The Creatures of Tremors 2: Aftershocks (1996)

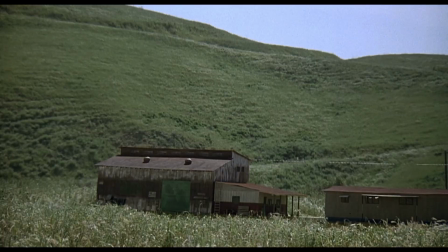0:00 Filmmakers always look to deliver big-budget thrills, but often have to work around low-budget limitations.
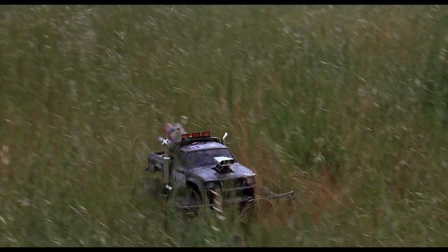0:06 Tremors was an unexpected hit in the aftermarket, leading to a direct-to-video sequel with a $4 million budget,
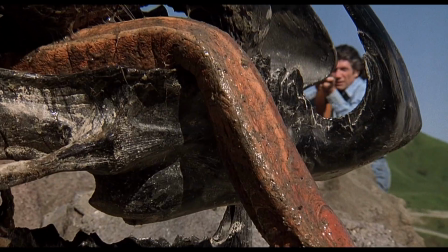0:14 less than a third of what the original Tremors cost. Tom Woodruff Jr. and Alec Gillis, along with Andy Schonenberg,
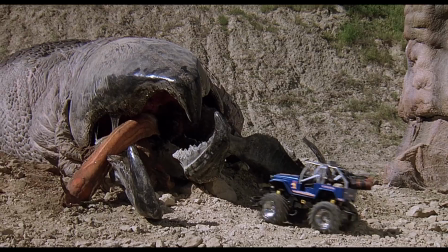0:22 supervised the practical creature effects for Tremors 2: Aftershocks.
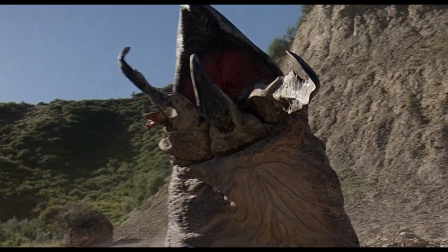0:27 The sequel's Graboids were created from reused molds and designs.
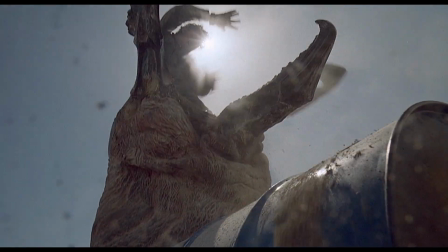0:32 For an emerging Graboid, a wheeled puppet was placed on a 9-foot track under breakaway dirt.
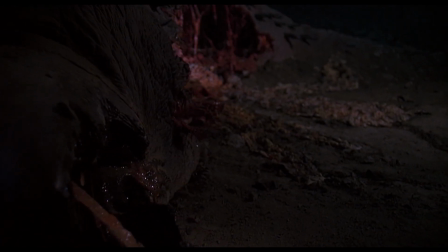0:38 A 30-foot wood and wire worm with polyfoam skin was constructed for the torn-apart monster.
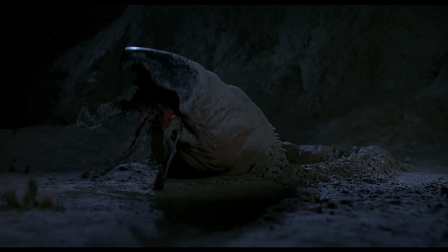0:45 The birthing Graboid was a quarter-scale model shot on a tabletop set at 96 frames per second,
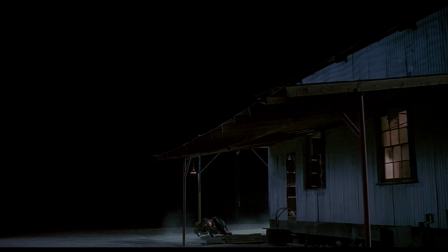0:52 with a puppeteer operating from underneath. Shriekers are the next step in evolution for our gigantic beasts.
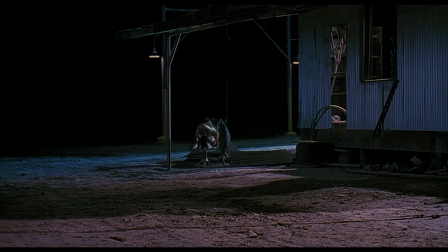0:59 These monsters are smaller and run on 2 feet instead of tunneling underground.
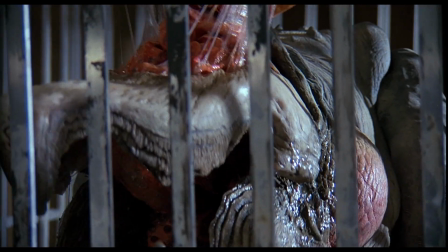1:05 Unable to see or hear, the Shriekers hunt using an infrared sensor that opens up on the top of their heads.
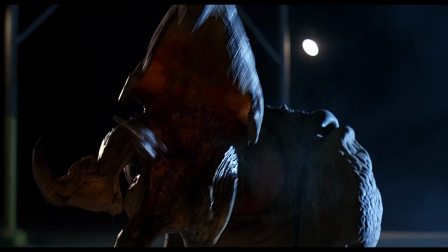1:13 2 fully articulated, cable-controlled Shrieker puppets were built, along with 3 hand puppets,
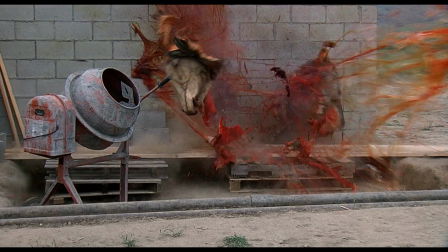1:20 5 floppy bodies for explosions, and 3 tongues for inserts.
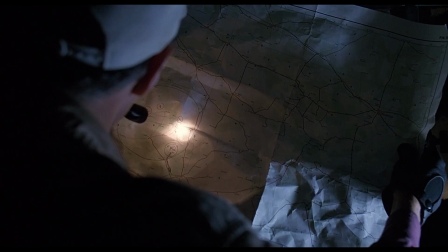1:25 Ladders were used for the pulsating heat seekers. Even puppets need set dressing to look organic within the environment.
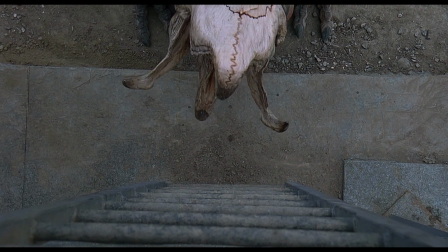1:33 Dirt and water were sprayed onto the puppets for a deserty, oily, sweaty look.
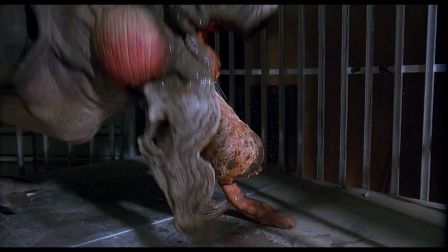1:39 The Shriekers reproduce by throwing up their newborn after eating an abundance of food.
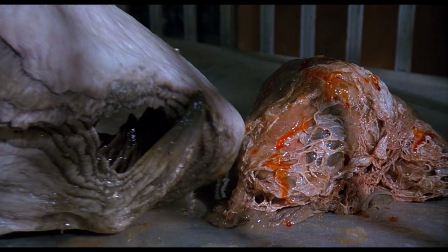1:45 The vomited fetus sac was made of foam.
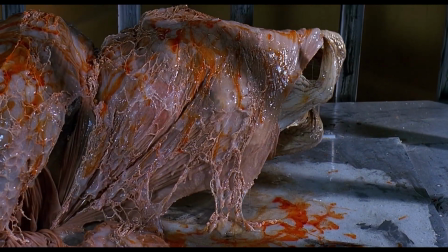1:48 The newborn breaking out was a full-sized puppet shot on an oversized stage to make it look smaller.
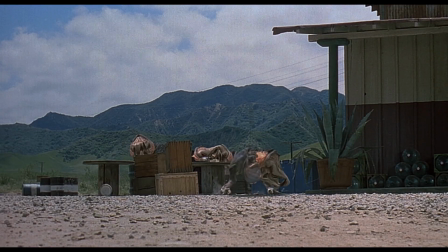1:54 Phil Tippett's company took care of the CG animation for 14 shots of Shriekers running,
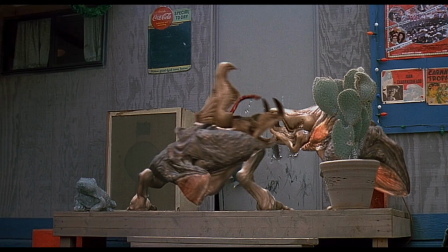2:01 climbing, and scenes that called for a plethora of the critters.
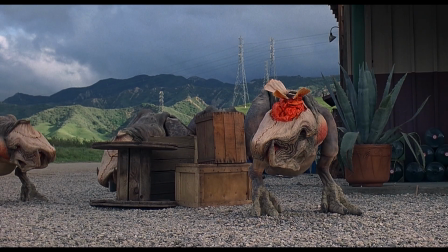2:05 Most of the animated Shriekers' movements were animated through stop-motion input,
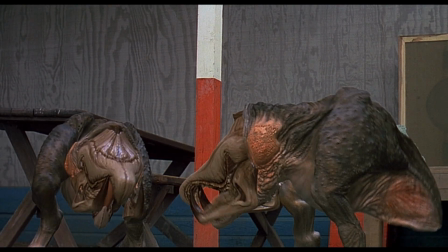2:10 with an armature hooked up to a computer, and the CG program reads the animator's actions frame by frame.
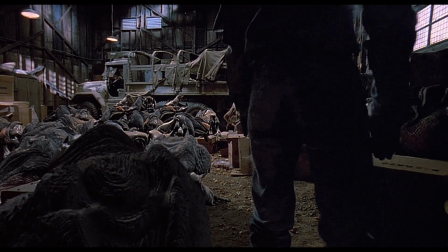2:17 In the warehouse scene at the end, each Shrieker had to be animated individually.
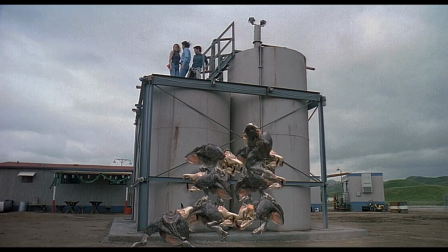2:22 For mid-90s CGI in a direct-to-video movie, I think the digital effects hold up,
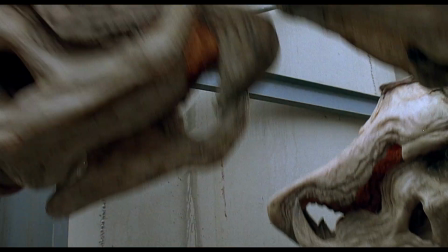2:28 especially since they are cut within their practical counterparts.
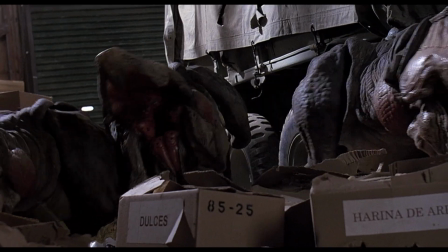2:32 The creative team did not want to sacrifice theatrical quality because of the lower budget,
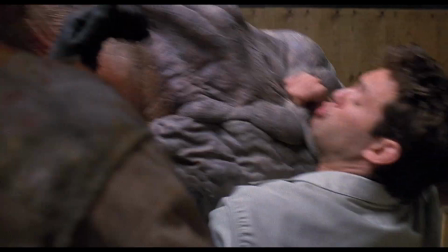2:38 a challenge I think most indie filmmakers can relate to.
I am completely out of ammo.
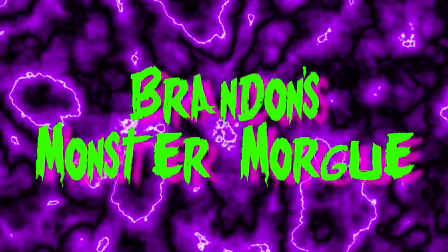2:47 That's never happened to me before.